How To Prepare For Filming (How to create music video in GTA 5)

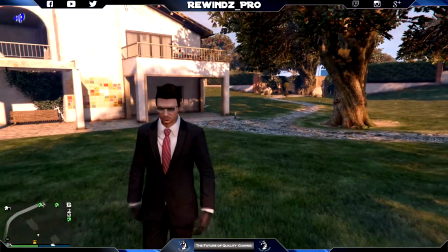(8:24)
So imagine that I'm still standing there. And then we turn around, get the camera.
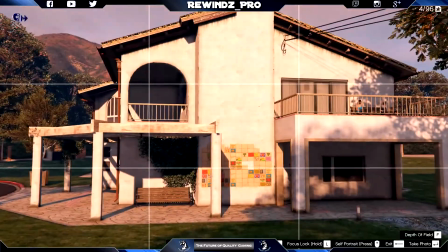(8:30)
And we will not just capture the mansion because it's kind of plain boring, there's not much going on.
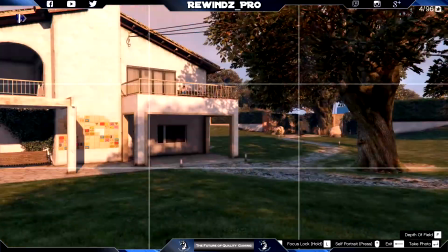(8:36)
But to make it a bit more interesting, what you can do is capture this mansion and a tree.
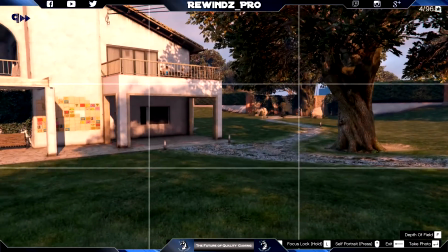(8:42)
So if you have a character standing over here somewhere in the middle,
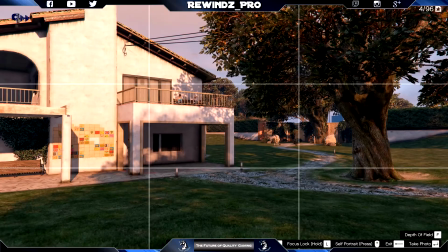(8:45)
then you're creating a more interesting background behind the actor or around the actor.
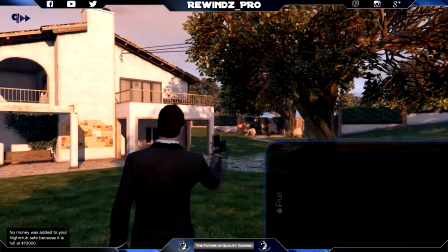(8:51)
Just adding a bit more cinematic vibes to it.
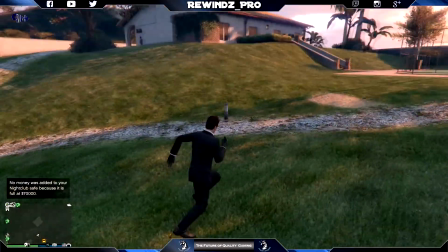(8:56)
To make it a bit more advanced, imagine that it's nighttime and these lights are on.
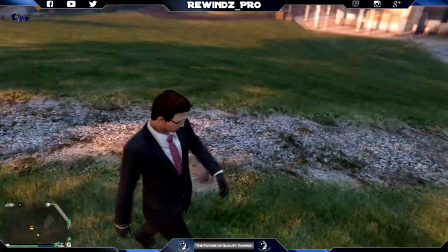(9:00)
I've been here before when the lights are on and it's looking pretty decent, so you can use this location.
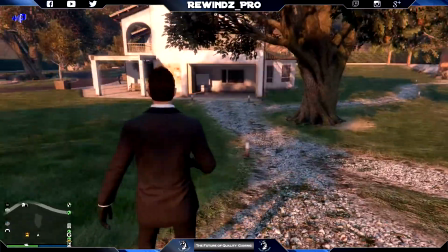(9:08)
So once again, imagine that the character is standing somewhere around here.
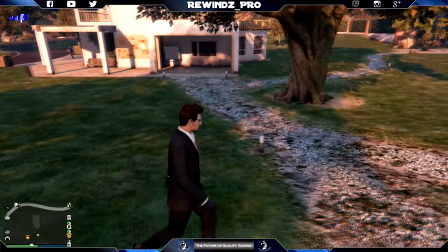(9:16)
And what you can do with the Rockstar camera, which I can't really do on my phone, but I'm just going to show you and we can pretend that we have Rockstar Editor right now,
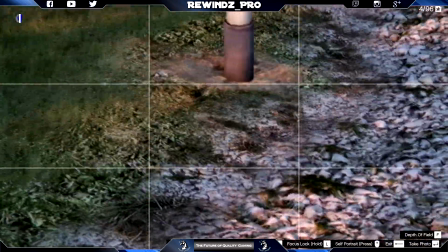(9:27)
is you can go from, imagine that you're down with the camera on the floor behind this light.
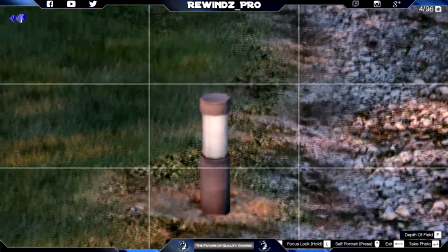(9:33)
And then what you can do is pan out and then look at your character.
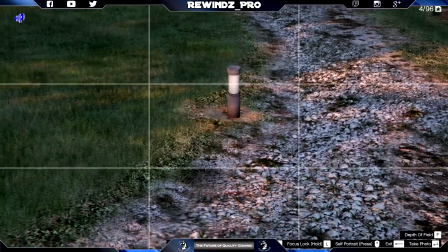(9:40)
Or you can just simply pan out, zoom in,
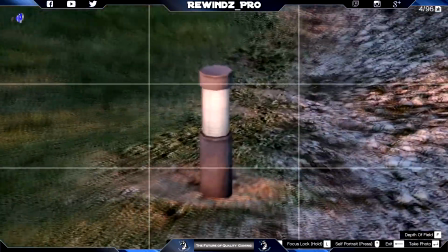(9:43)
or you can all you can do is also move to the left and then looking at the character.
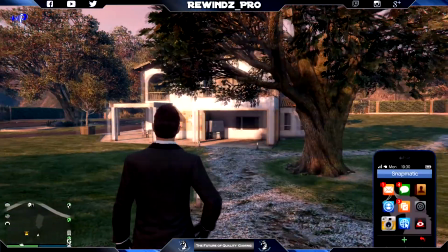(9:50)
So there are a couple of moments that you can do.
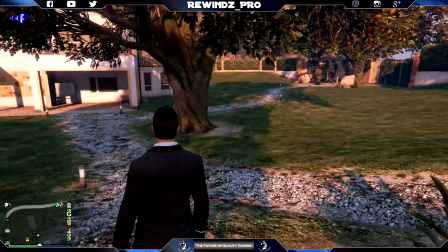(9:52)
I'll be showing you how to move with the camera in the next video, but I'm just giving ideas of what you can do with the
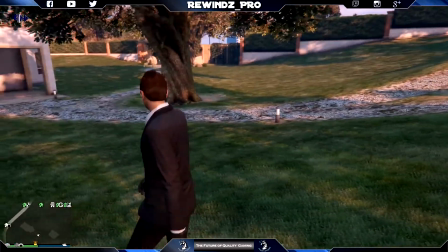(10:00)
surroundings, what you have around you. For example, trees, lights. Also, we'll be looking at grass, rocks, and so on.
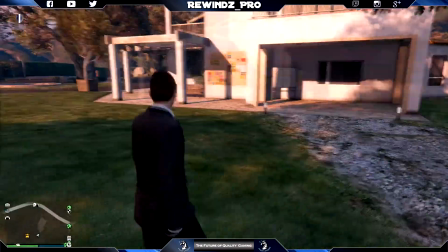(10:07)
So anything that you have around you, you use it to your advantage to make the scene more interesting.
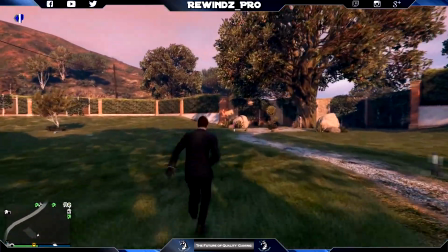(10:13)
Also, what caught my eye is this kind of a tree here
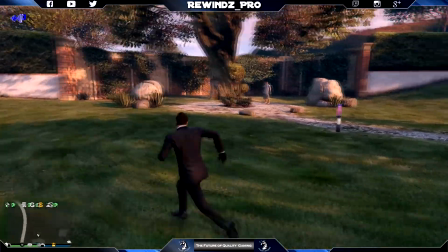(10:18)
with this rocks and a smaller tree.
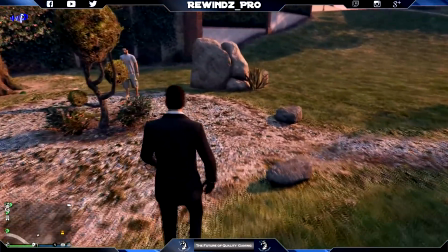(10:23)
So maybe you can have like two characters having conversation here, maybe like a private meeting or something like that.
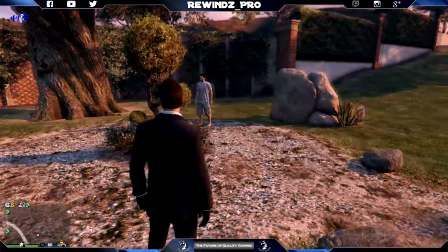(10:29)
Or if you want to have a music video and you want to use this, like here,
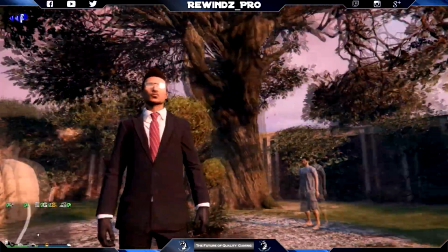(10:33)
standing over here dancing and having this as a background, is kind of cool thing to have.
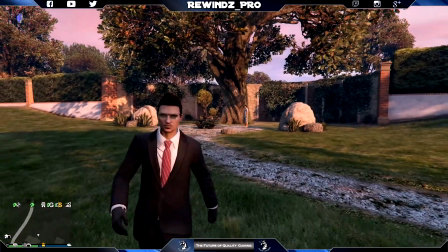(10:39)
So what you want to do is go a little bit more out with the camera so you can capture the entire background.
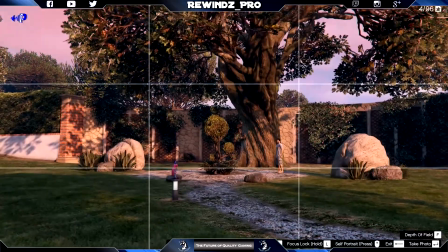(10:48)
And then you can have something like that. Just kind of nice to have.
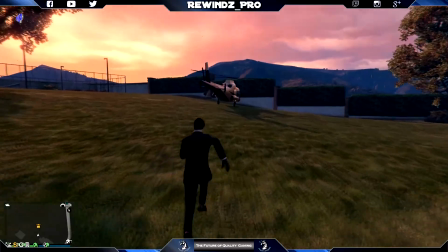(10:58)
Alright, let's move on to next location and then I'll talk to you about more things in detail, so I'll see you there.
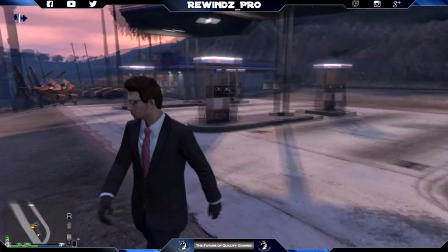(11:06)
Alright, so this location we have used with VAM for the music video that we made.
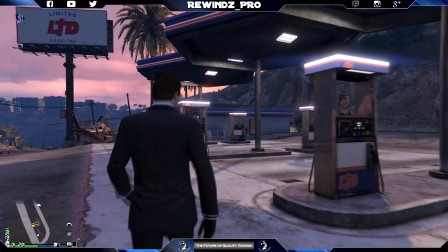(11:13)
So we wanted to create a massive explosion, right? And my original plan was to go on the car park, get some cars and blow them up.
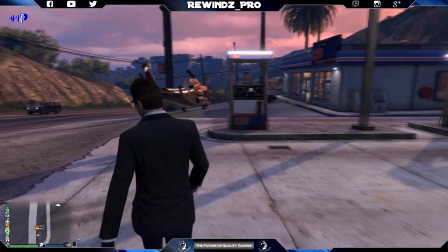(11:22)
But then I was thinking that would be a bit too boring, and what would maybe cause the explosion, like logically,
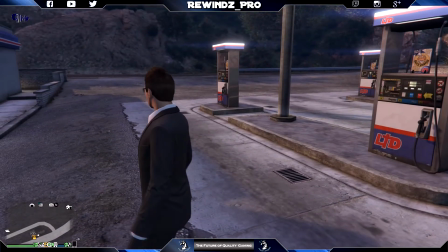(11:30)
and then I thought maybe a gas station will blow up and blow up all the cars behind him and make him more
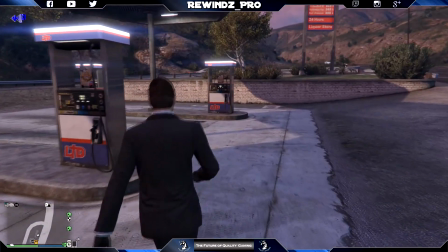(11:38)
cinematic, just like you have in action movies. So this is why we came over here.
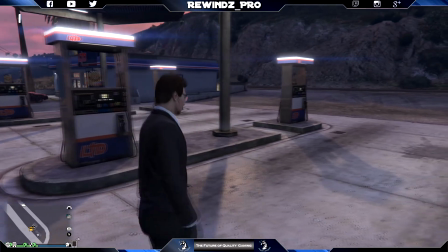(11:43)
So if you don't have access to multiple cars, you can maybe
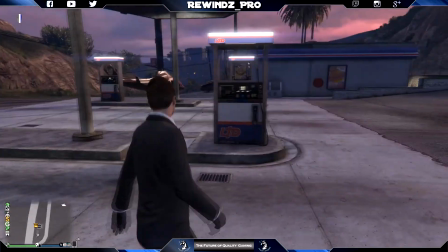(11:47)
park one of your cars and maybe grab one of the cars from the street and then
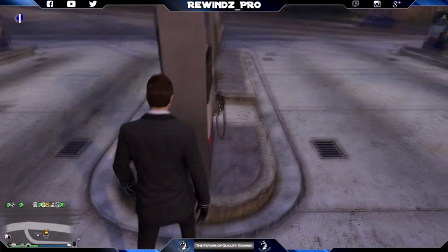(11:52)
put sticky bombs on this side of the gas pumps,
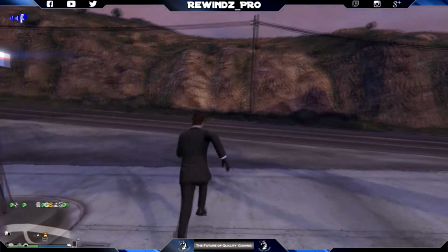(11:58)
and then if you're capturing with the camera from here, you will not see the sticky bombs.
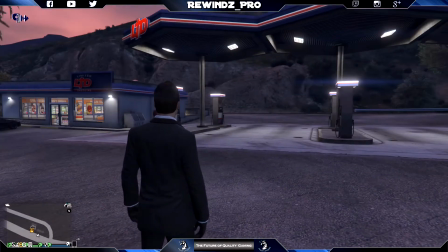(12:04)
They'll be at the back, and then you can just blow them up without people seeing that you blow them up yourself with the sticky bombs.
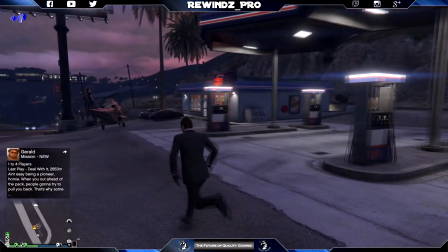(12:13)
So this is one of the things that you can use to your advantage to make like those action films.
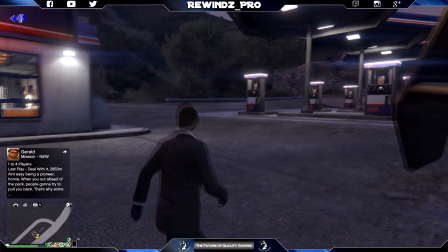(12:18)
Or maybe you can just drive the car inside the gas station, hit it,
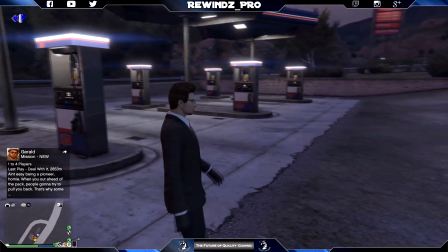(12:23)
and to create even bigger explosion, then you can blow all the sticky bombs at the same time as well.